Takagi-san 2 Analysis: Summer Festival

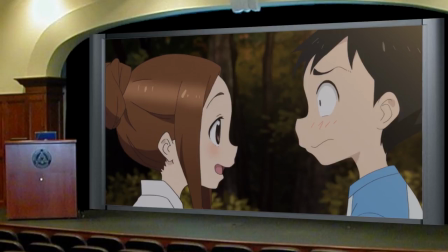987s
Combine this with how flustered he has been all night thanks to her teasing and you get the idea that as far as Takagi is aware, the separation could have been intentional.
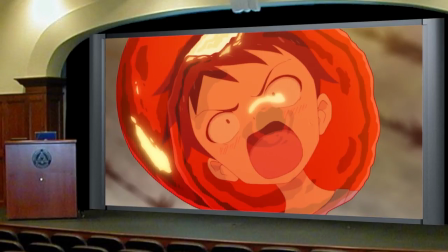996s
She could have overstepped and made Nishiketa too uncomfortable to stick around.
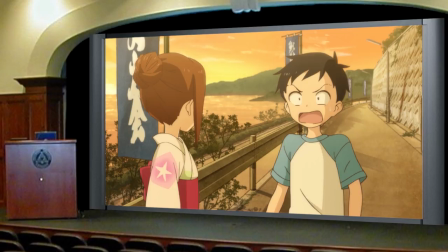1000s
It could have been her ultimate weakness, her being unable to stop herself from teasing Nishiketa that drove them apart.
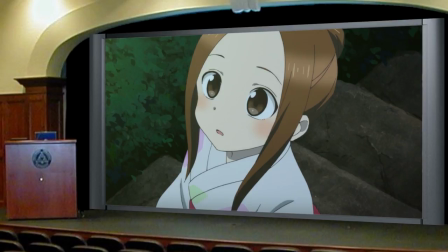1007s
Of course, regardless of whether she believes this or not, we know that this is not the case, and she knows it isn't the case as soon as she sees Nishkata again, but once more I am getting ahead of myself.
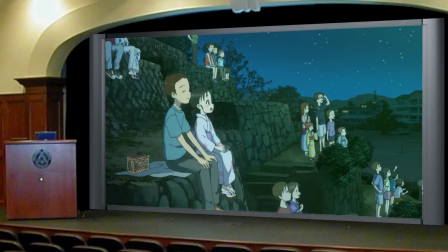1018s
We take a brief break to see where all the side characters are. There are three reasons for this.
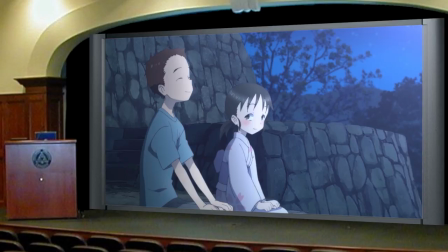1023s
One, it shows us where the characters are up to. Mano has finally gotten some alone time with Nakai, and when she is caught staring at him,
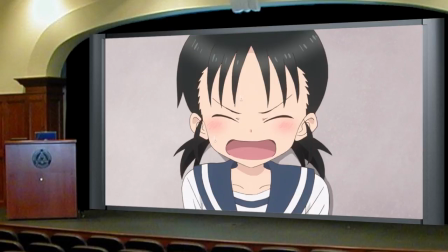1031s
she briefly worries that he may not enjoy being stared at, just like she was worried that he didn't accept her feelings in Valentine's Day,
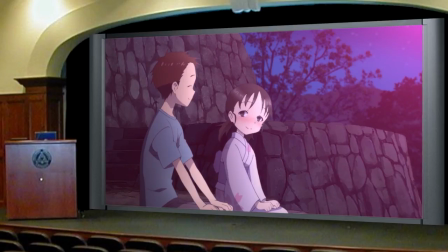1038s
but he smiles at her, accepting her feelings and sharing the moment, leaving Mano a little flustered but ultimately the happiest we have seen her this season.
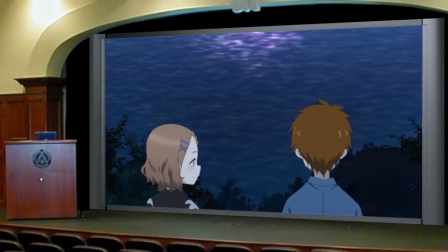1046s
We see Hamaguchi and Hojo watching the fireworks together. Hojo steps closer to Hamaguchi showing that she does like him despite her posturing,
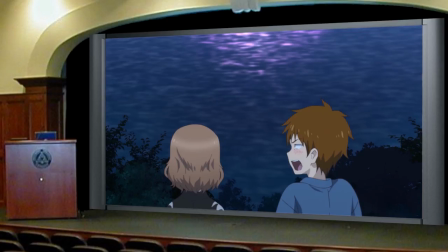1054s
and Hamaguchi freaks out a little, showing that he will drop the mature facade under the right conditions.
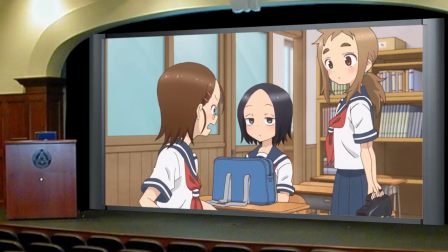1060s
We see the B-plot trio. The running theme for most of their stories is that Yukari, or occasionally Mina,
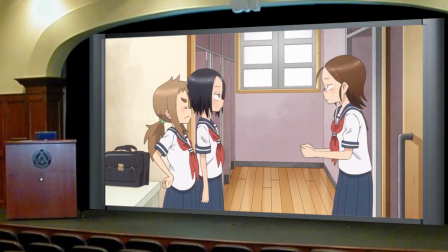1065s
is on a different page to the others, and the conflict of their stories comes from the friction between their different points of view.
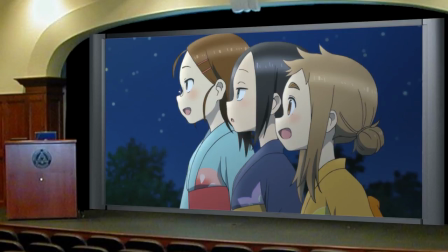1071s
In this moment, however, they are all on the same page. All just enjoying the fireworks together.
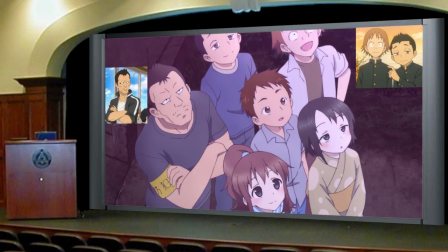1077s
Lastly, we see some miscellaneous side characters. Tanabe, the guys from Critical Hit, the kid from Arm Wrestling, Sumiri and Takagi's other friend.
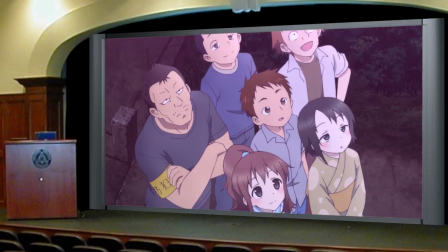1086s
There's no narrative importance to this shot, but it does perfectly express the second reason that we are seeing these characters, to say goodbye.
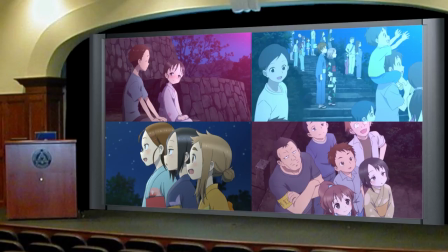1094s
This is the last time that we see any of these people for the entire season, so this fireworks scene is a perfect opportunity to send them off.
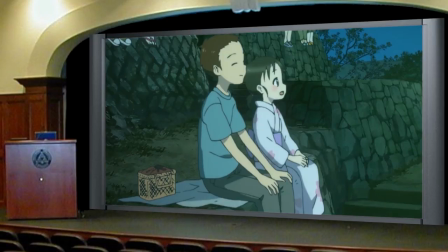1101s
Third and finally, it serves as a devastating contrast between all these characters enjoying the fireworks,
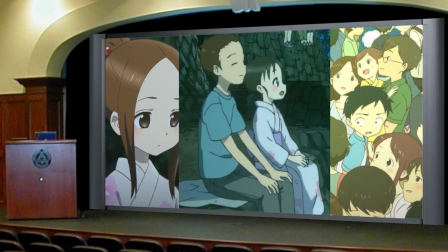1107s
versus Takagi and Nishiketa who are desperately looking for each other and subsequently missing said fireworks.
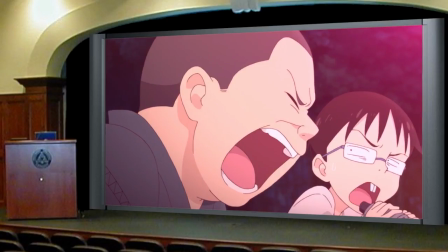1113s
We then get what I described in my first impressions video, and still describe today as the best bro moment in the entire show.
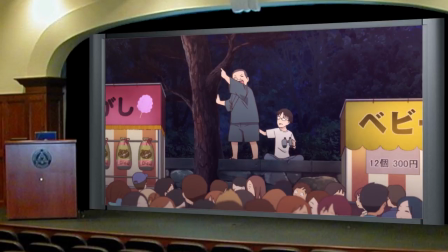1120s
Kimura sees Nishikuta looking for Takagi and screams to him that she is up the nearby stairs.
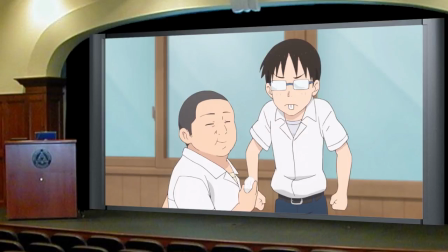1126s
He is so pleased that he was able to help reunite these two, which is interesting when you consider his supposedly indifferent attitude in Sneeze.
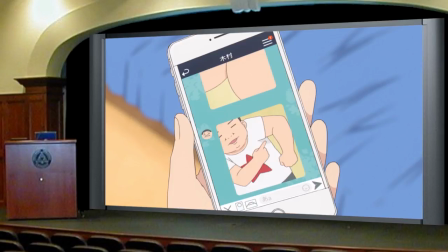1134s
Perhaps Kimura's priority is and always has been to keep his friends happy.
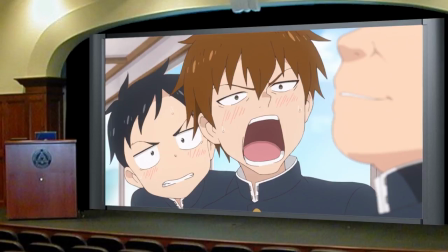1138s
He does entertain them all in Moris and usually gives Nishikuta advice when he asks for it.
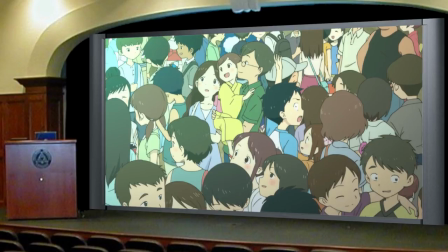1143s
Another point worth making about this exchange is that Nishiketa waves thanks to Kimura and makes a beeline for the stairs. There is no hint of embarrassment or shame that he is looking for Takagi or that Kimura is explicitly helping him to do so,
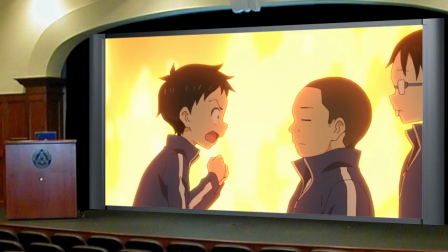1156s
starkly contrasting with his attitude in Camping Trip when he tries in vain to deny that he has any interest in her.
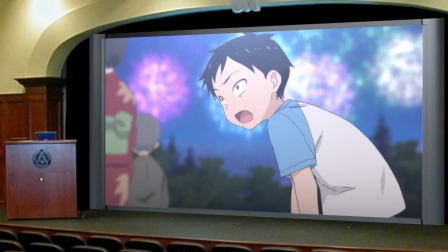1163s
Nishiketa charges up the stairs with everything he's got, so much so that he needs to catch his breath on the landing.
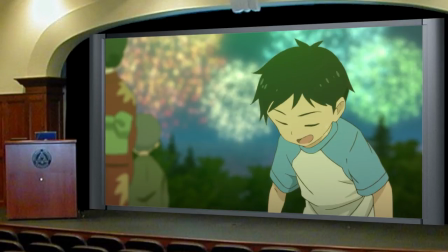1169s
When he looks up and sees Takagi he is absolutely thrilled to have found her.
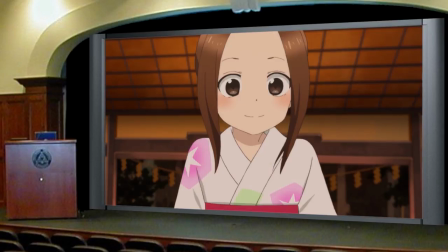1172s
Takagi, who at this point had likely given up hope that she would find Nishiketa in time, sees him on the stairs. Seeing how exhausted he is would clearly tell her how much effort he has put into finding her, and that mixed with the relief of having found him would make her so very happy.
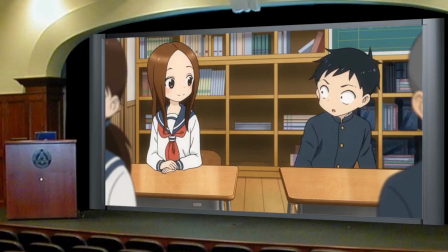1188s
The two use the stairs to finally get back together, something that happened off screen in seating arrangement, but that we get to see here in all its glory.
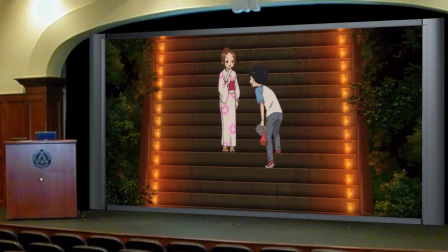1195s
They finally reunite, just as the fireworks end.
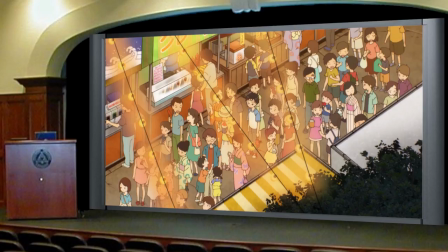1199s
As I said back in the first impressions video, the significance of this moment is that Nishikuta's nerves have cost him and Takagi the chance to create a lifelong memory together.
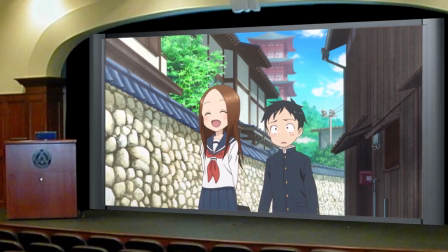1208s
This time, however, I also have the context of making memories being a minor theme of this show.
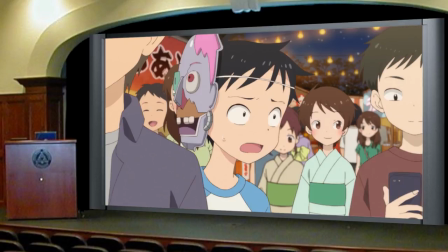1214s
Nishikuta knew from the moment that he had lost Takagi that he was responsible for their separation,
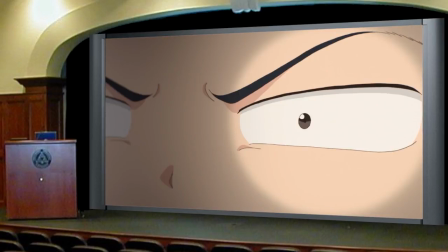1219s
that his embarrassment to be seen with her cost them the chance to see the fireworks together,
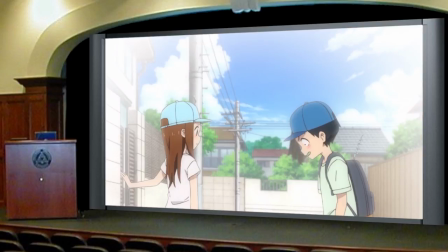1223s
which is far more devastating when you consider the points I made in the promises analysis about why he invited her
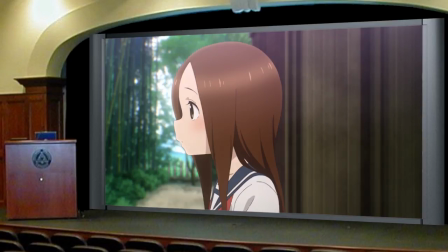1229s
in the first place. This moment was important to Takagi.